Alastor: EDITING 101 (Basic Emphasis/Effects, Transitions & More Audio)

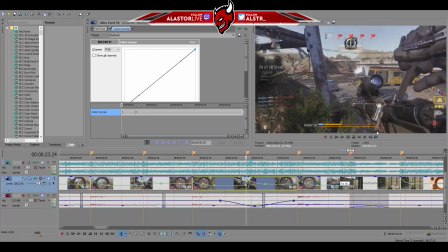(37:11)
So right here we have a significant beat where we sunk the reload, and the jump, I mean.
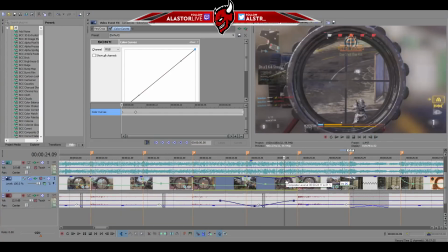(37:17)
And we're going to add another one here. We're going to move it around so it doesn't matter where, and then you drag it down to right where the shot happens, whatever looks best. And what we're going to do is we're going to right click the line and hit it to a slow fade, so it's slow and then it gets darker, and then bang!
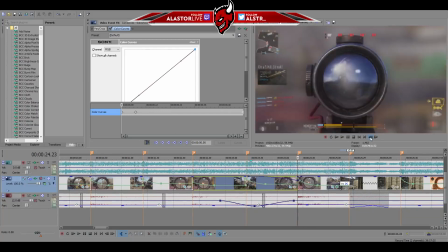(37:34)
You see that very simple effect that we just did made this pop so much more,
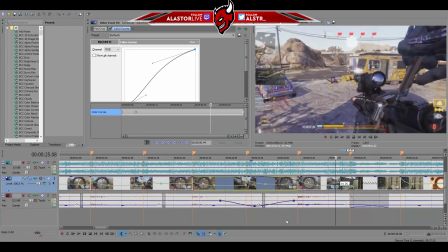(37:41)
and people are gonna be like, oh yeah, that's the end of the clip. That felt good, it feels right.
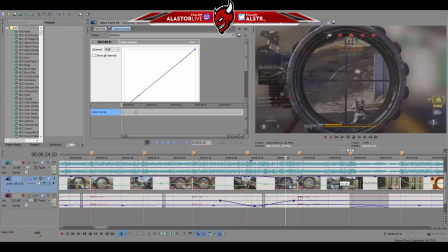(37:47)
So it's very simple stuff that you can do to help highlight and make things work.
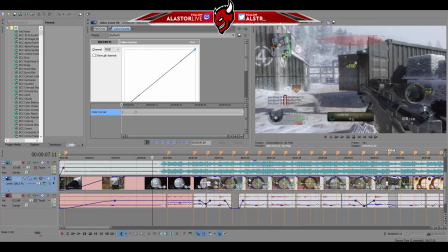(37:58)
So now we're going to go ahead and do the same thing for the quad head, just so that it feels, just so you understand how simple it is to do. You don't even need to be the accurate person about the frames. It doesn't need to be 3, 4 frames. You just eyeball it, because at the end of the day, what's important is how it looks, not about following some sort of code.
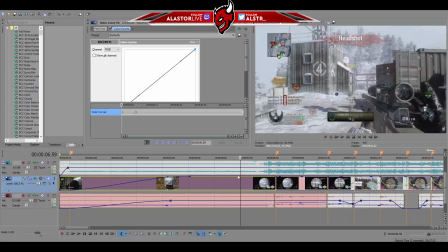(38:16)
So I'm just going to go ahead and I'm going to do this. We're going to find after the third headshot, so right around here, and we're just going to dip it down.
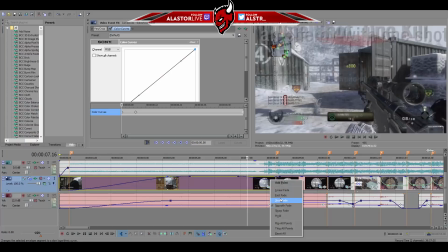(38:25)
Okay, I'm not even going to press play. I'm confident that that's already going to look decent. But you see how if I were to just apply the color curves and not fully resolve it, it would be different.
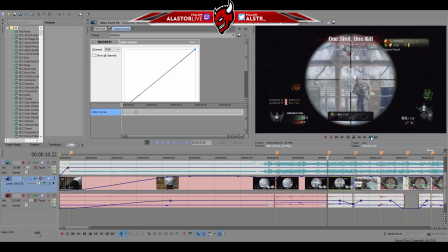(38:34)
You'd notice a change between these 2 frames right here, bang, bang, because it's 2 different cuts, 2 different clips. So what I'm going to show you guys now is how to put a effect that lasts between clips.
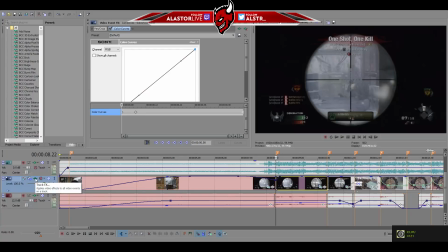(38:44)
So right here, we're going to go into the track effects, which is the effects for the overall track. And I have my preset thing already that I showed you guys. But we're going to go into color curves. We're going to hit animate. We're going to hit a keyframe. 1, 2, 3, 4, 5, 6, 7.
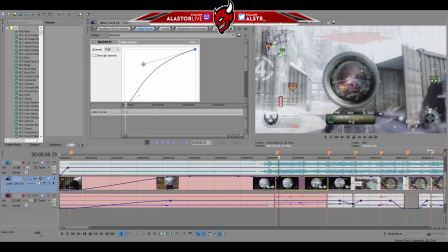(39:03)
Again. And very simple. We're just going to make it pop the same way we did last time, except we're going to go even all the way out here to the next clip.
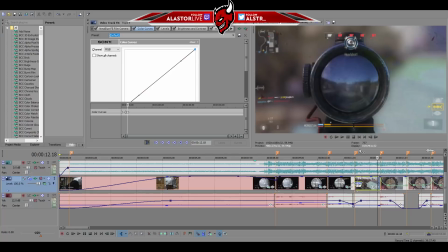(39:12)
And then we're just going to hit default. Bang. And the effect is done.
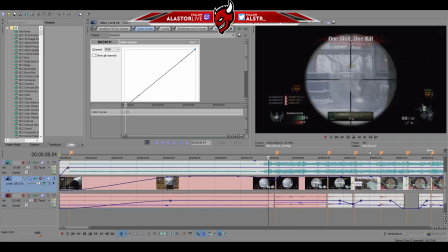(39:16)
It goes over all of these 3 clips, and it's slowly resolved, so you don't really even pick it up that it's going away.
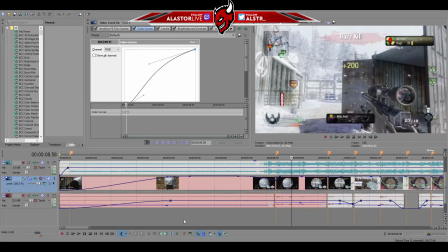(39:25)
So very simple, very easy thing to do.
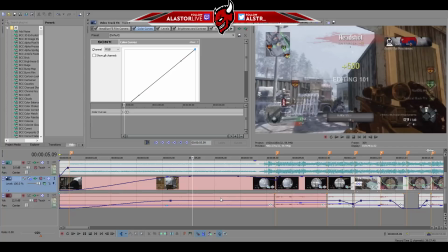(39:28)
It helps highlight your shots, highlight the important parts of clips, and yeah, enjoy.
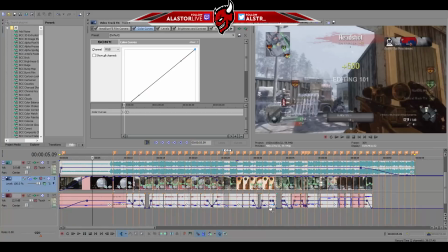(39:34)
We're going to watch this for a final time. I'm going to do the rest of the clips off of recording, and you will see what the rest looks like in the next episode. But for now, enjoy these 2 clips that we worked on. This has been Editing 101. I hope you guys have learned something today. Adios.
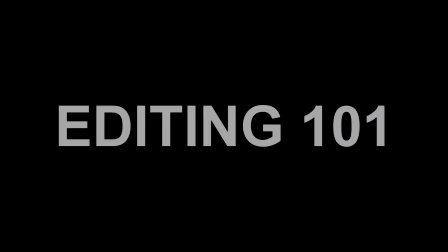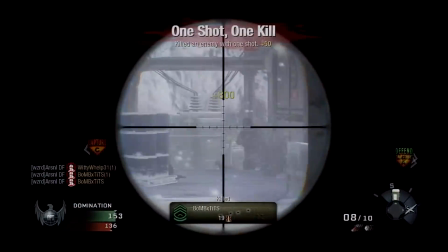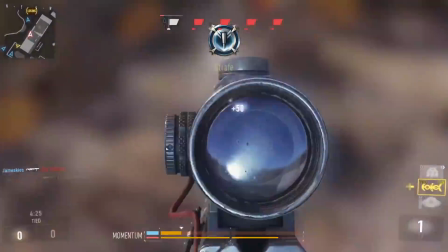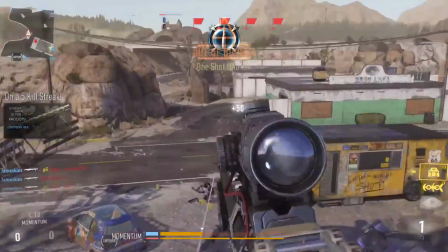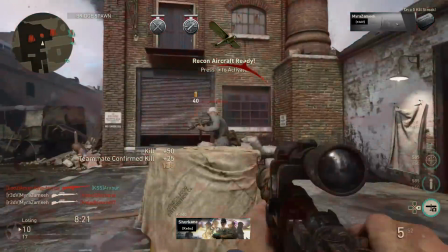(40:18) my lungs turn black.
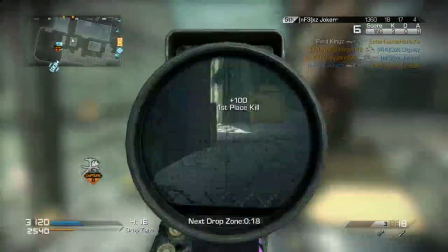(40:24) I've lost my conviction to pull the knife out of my back.
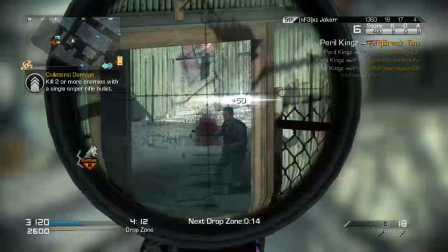(40:29) Caught inside